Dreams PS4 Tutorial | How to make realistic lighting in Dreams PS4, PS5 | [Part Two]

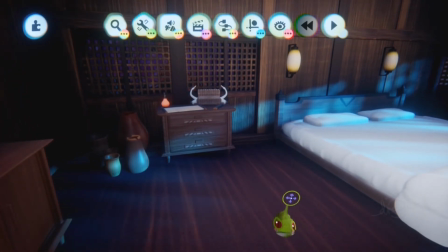If you don't like this approach, yeah, you're probably going to let me know in the comments. But for me, this is the approach that I always go for.
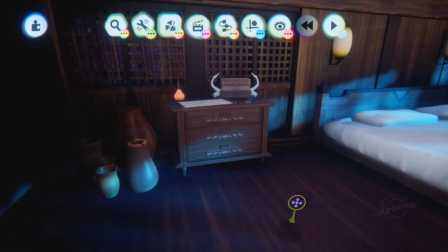Focus point, light goes through there to an object that I want to show eventually.
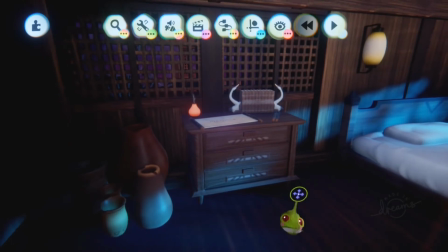That is for me the most important thing to do.
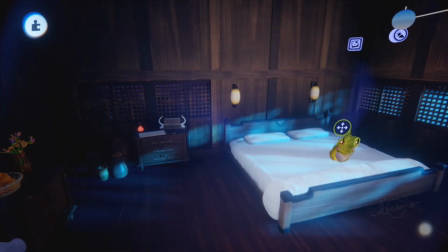But if you're more of a person to do this, I would I would just say sure, go ahead.
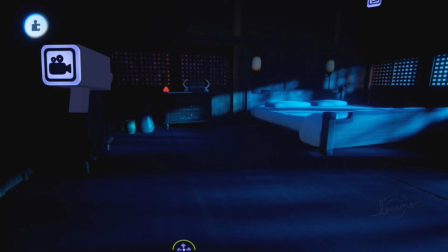But this is more what you can do for only like um, a still image. So not really having a focus point at all. Like now more of the focus point is the bed.
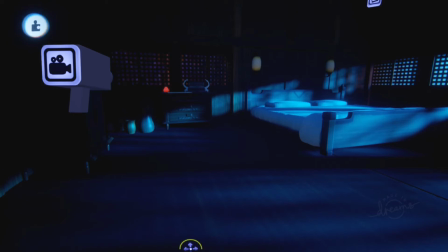Like the only focus point is the bed right now. So if I have here like
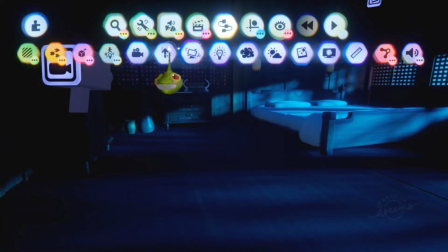like a camera going on, um, like if we place a camera and if we disable this one
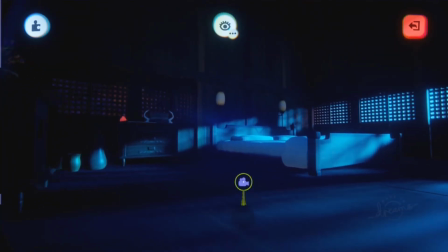and if we place this in a certain direction like this,
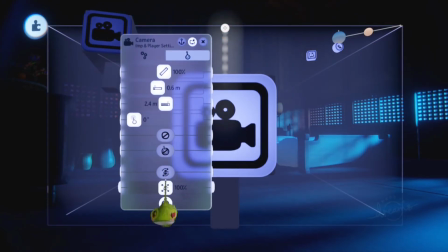we can give it some bars, maybe that, and do some aperture.
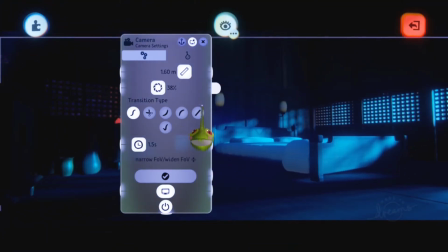Maybe I don't know. Let's see how that looks. Uh,
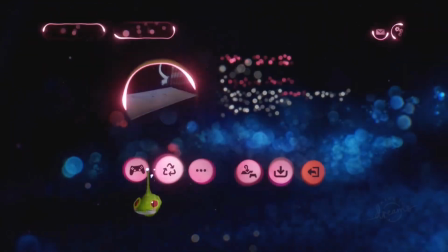Maybe something like this. Oh, play mode.
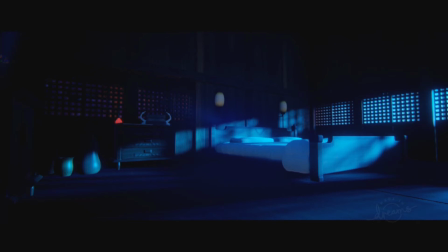I mean, this could be a vibe that you could set up for your creation, right? But this only like it really depends on what do you want to show the viewer.
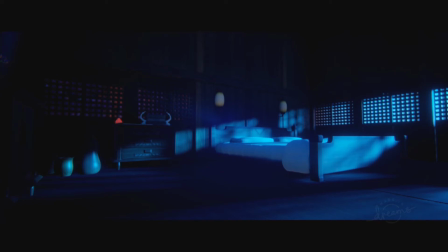Like if I would have go for this direction, what is the first thing you see? Or maybe two things you see first. The first thing you see the bat, right? That is because like light is bouncing on the bat. So my whole point is going away by showing the bat as a vista point,
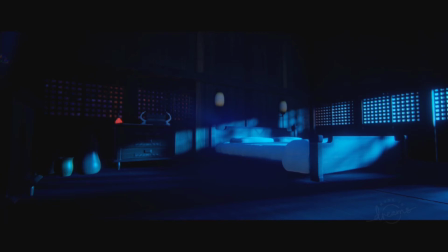even though the bat is not in the center of the camera. The bat is actually off center, like it's in the right part of the camera point. But still, the bat is the first thing you see, and that is because of the lights, like reflecting the light on the bat.
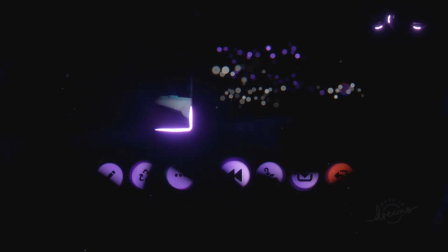So, so yeah, so that is going to be our new focus point.
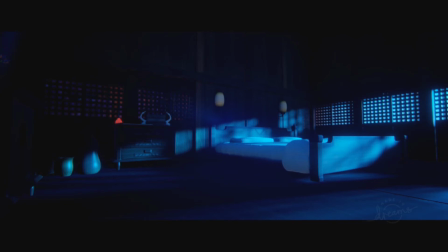And maybe you still see like some light going on, like on the desk. Maybe that's something you still focus. But that's maybe the second thing you're seeing. Like the very first, if you open your scene, the very first focus point is the bat.
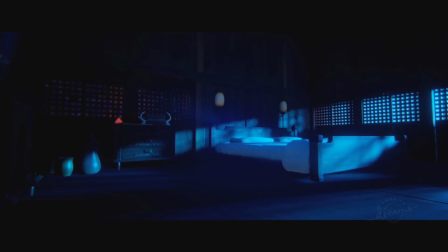And then after you're going to see like, okay, hey, there's a light going on in the back, and I see some like what is that, books, or and there's some lights above the bat as well, and so you're going to see more details eventually.
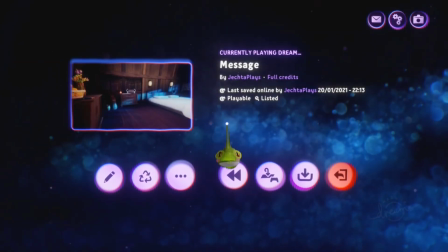But the thing is with this was not the message that I was going for. So my whole idea was get the focus point of the Carbonet and the scrolls instead of the bed.
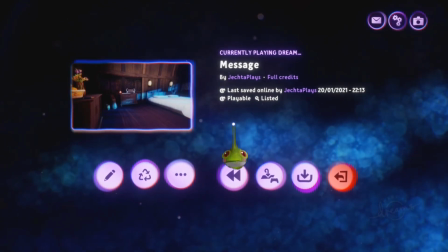The bed is a side thing. That was not the main focus point. The Carbonet was the focus point. And that's why I have used the overall lightning a little bit still to get
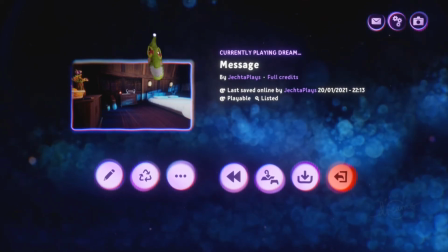enough view eventually and still have the feeling that you are in nighttime.
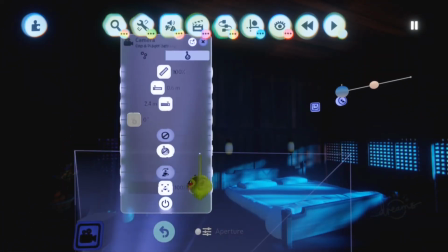Now I could still maybe say like, hey, I want to do let's go back a little bit.
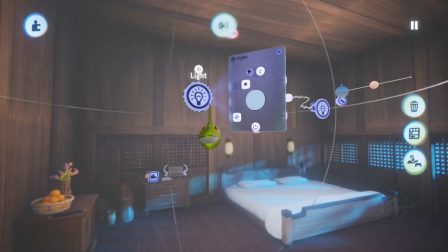Like what I can maybe also say is that let me connect these two things.
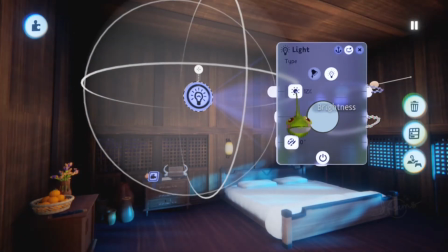There. So what I also could go for is still use light, but not so much.
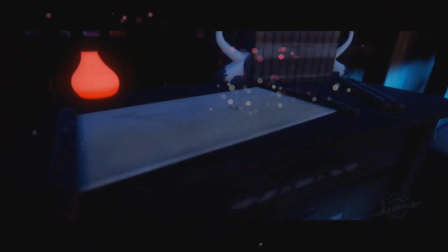So let's say 12%. And if we're going to rewind.
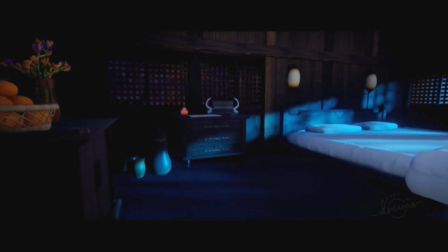So we still have now slightly a little bit better lighting in our environment.